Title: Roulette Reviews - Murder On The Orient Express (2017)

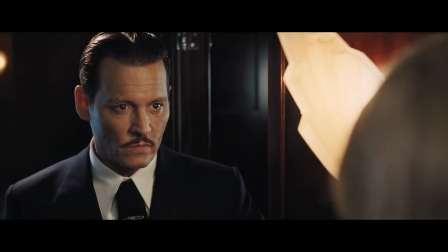4:08 You need to give them fair warnings and signs of who did you or done it, but sprinkle in enough red herrings and potential misdirections along the way to make it an actual challenge.
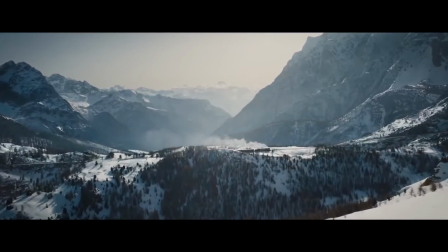4:16 You need to toe the line between respecting your audience and giving them as much information as they could reasonably need, while also being sure that they actually had a chance to pretend to be Sherlock Holmes,
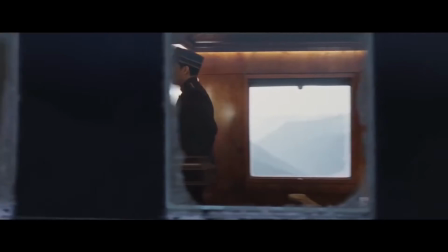4:25 or Hercule Poirot, or Inspector Gadget for a brief moment.
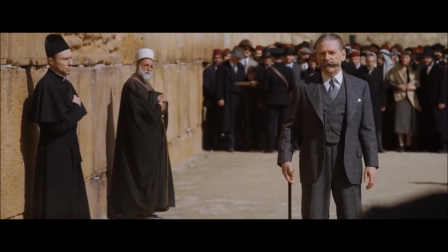4:28 And trust me, it is very difficult to discern what is reasonable or not when you've known exactly how it all plays out since the very beginning.
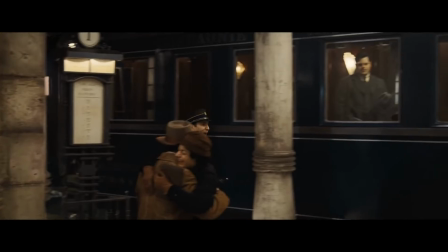4:35 All this tangent is to say, while the 2017 adaptation of Murder on the Orient Express doesn't stick the landing with a perfect 10 out of 10, it certainly has enough bright spots to make it a valiant
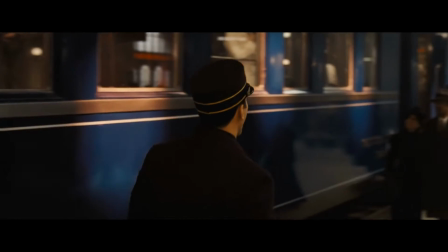4:44 effort, and a potential jumping off point for other adaptations of classic Christie works down the road, from the capable mind of Kenneth Branagh.
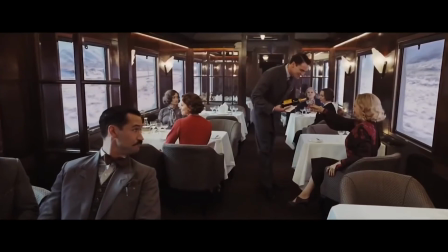4:50 The main thing that bogs Murder on the Orient Express down is its feeling of plodding along without much purpose.
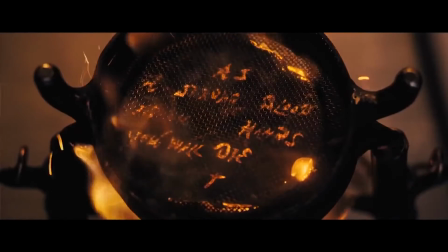4:55 For a murder mystery, it does take an awful while for the film to get to both the murder and the mystery.
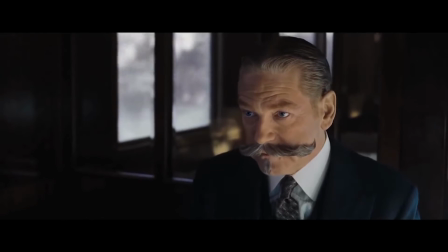5:00 While I understand there's a lot of novel to adapt, 256 pages to be exact,
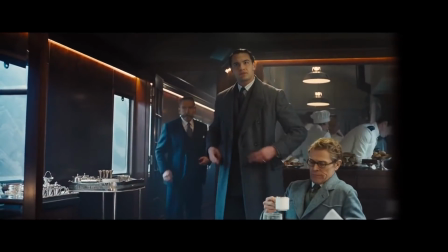5:04 I don't feel this is enough of a reason for our marquee attraction to take place 34 minutes into the film's runtime,
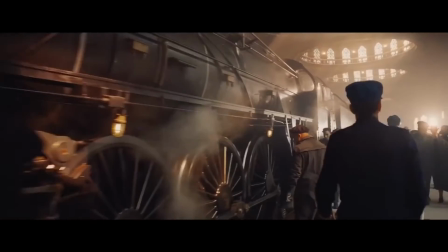5:10 which is over a quarter of the way through it. Certainly, you can take your time establishing characters and motivations up to this point, and if done well, it feels like everything is building to this moment along the way.
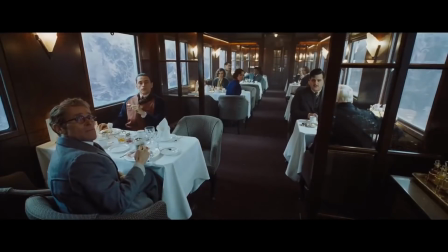5:19 But I felt, by the time of the murder, I knew the name of the victim and only truly understood the character of Perrault, his assistant Bouc, and the victim.
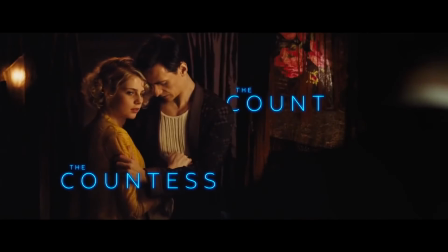5:28 Everyone else seems to have gotten roughly 30 seconds of time for me to get my bearings on them before things kicked off. It felt like an introduction without substance, as there wasn't a ton of reason up front for you to latch onto any of these characters or their established personalities.
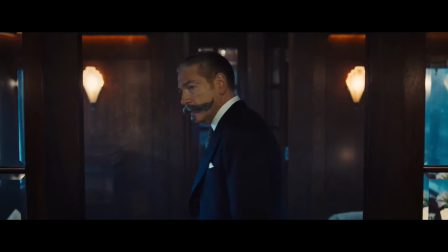5:41 One egregious example of this is Willem Dafoe's character, who is in fact very interesting,
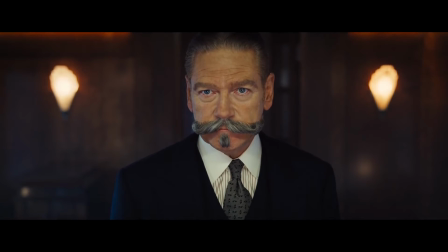5:45 but you wouldn't know this until roughly 2/3 of the way through the movie, because no one bothered to give him any substantive screen time before this.
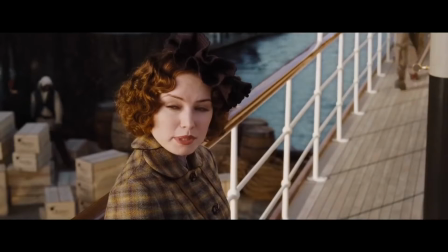5:51 I feel as if the main issue with the first third of the movie is best displayed through a brief sequence before the Orient Express makes its departure from the boarding station.
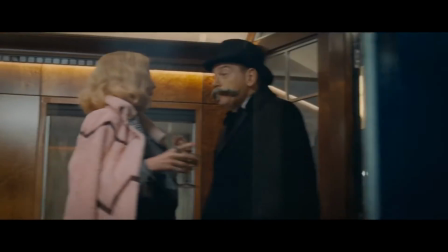5:59 Here, you can see Perrault and one of the passengers, the widowed Mrs. Hubbard, conversing as they pass through the train.
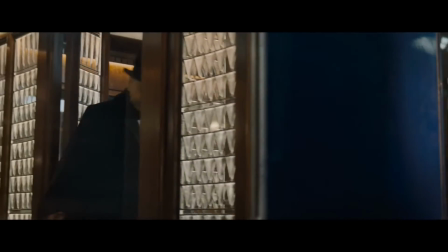6:05 The shot is set up to follow them along as they move through the cars toward their cabins within the train.
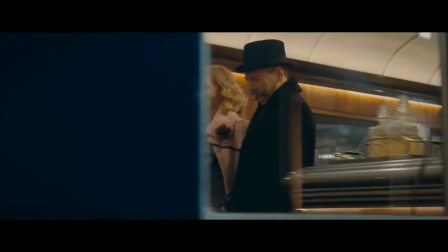6:10 While it follows the conversation, it is also intended to have two other purposes. One, to look cool.
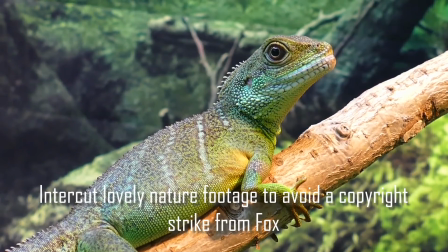6:15 And the other, a more important purpose, is to give the viewer a sense of geography for the train on which the rest of the film is about to take place.
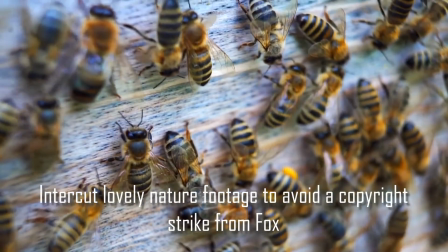6:23 There is but one issue with that, though. Since the camera is following Perrault and Mrs. Hubbard from the outside of the train, you can barely see much of anything.
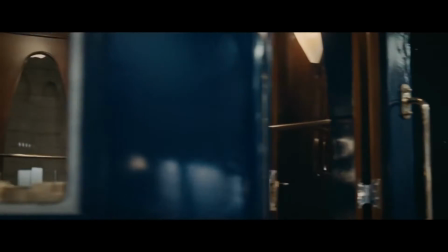6:30 Roughly half of the interior of the train is completely cut off by its own walls and lack of windows.
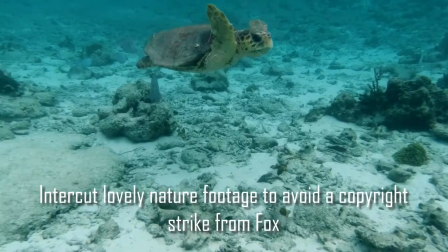6:35 Lines and interactions between the two characters are happening essentially off-screen, as you have no way to see them through the metal exterior of the train.
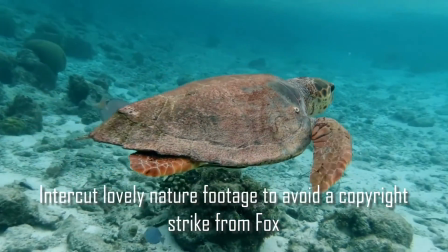6:42 All you really gather from this shot is that the train is in fact train-shaped,
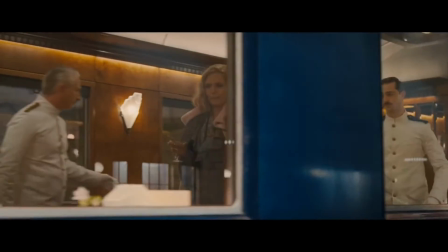6:46 and has many long-distance train amenities that you would expect to find in a long-distance train, such as beds, a dining area,
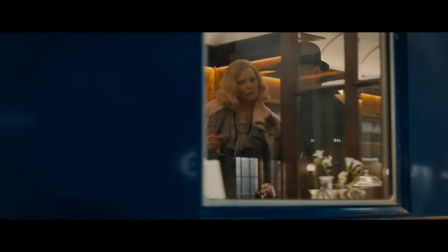6:53 a bar, and cushy seats. In other words, nothing you didn't already know about the generic premise here, but with a method of delivery that can only serve to confuse.
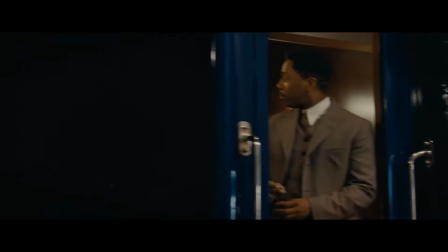7:01 This is the main feeling of most of the initial character interaction as well. Yes, I understand they are all suspects in this story,
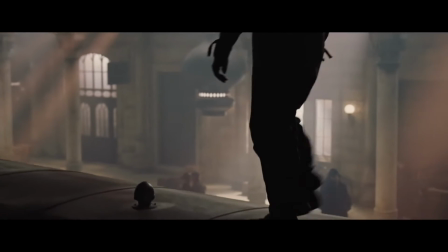7:08 but if you aren't telling me why and how these people could have done it until we're 2/3 through the movie, I'm not really being told anything about these characters.
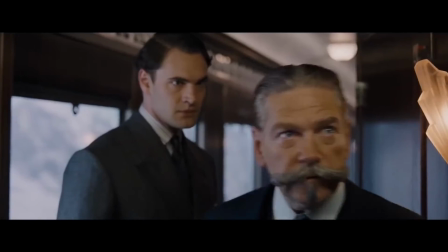7:15 We learn that the character Debenhem is keeping secrets.
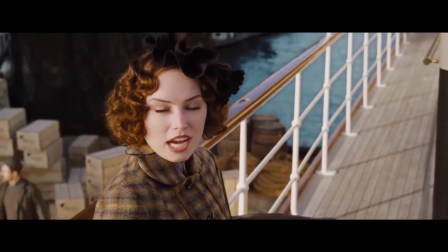7:19 This is juicy, but considering it's really the only incriminating information we learn up to the 1 hour mark in the movie, it doesn't really help the audience very much.
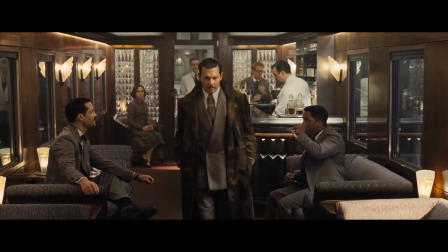7:26 Hell, we just saw the crime scene for the first time 12 minutes ago, when there was roughly only an hour left of movie to go.
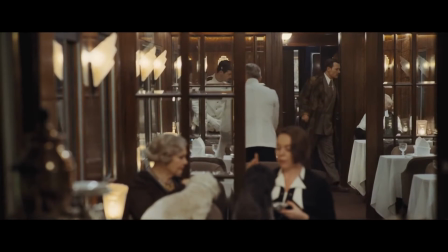7:32 The pacing through the first half of the movie is far too leisurely considering what it should have been setting out to accomplish, and I think the rest of the mystery and investigation suffers because of it.
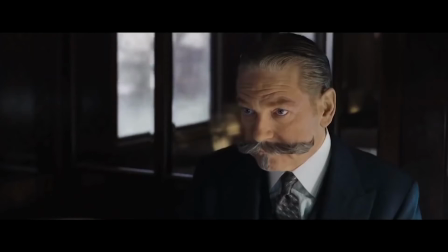7:40 New clues are unable to be drawn out and played with fully, and every interrogation seems half-hearted, as Perrault rarely seems to want to dig for information.
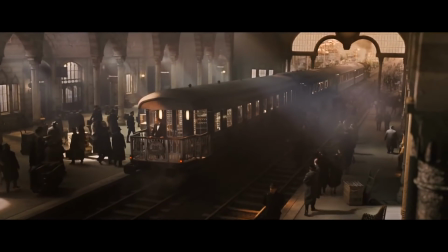7:48 Now, granted, he is supposed to be on vacation, so I can understand the lack of motivation here, but with a killer on the loose, you'd think he might be a bit more urgent with it all.
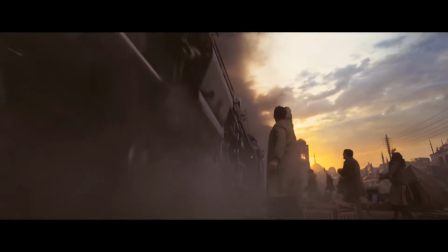7:56 Perrault's sense of duty and obligation into working these sorts of cases is an interesting idea that is explored in this story, and I felt it was one of the better aspects of the film.
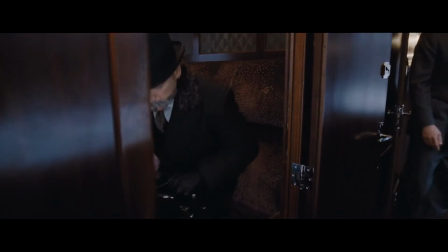8:04 The main idea developed through the movie is how Perrault is almost never able to escape his work and just enjoy himself and relax.
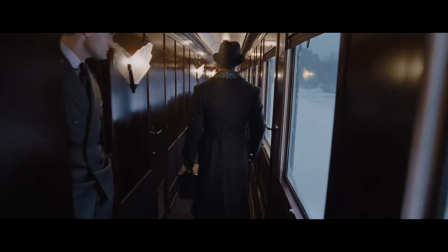8:10 He is for once given an opportunity to do so when traveling between one job and the next, but even this turns into a crime for him to solve.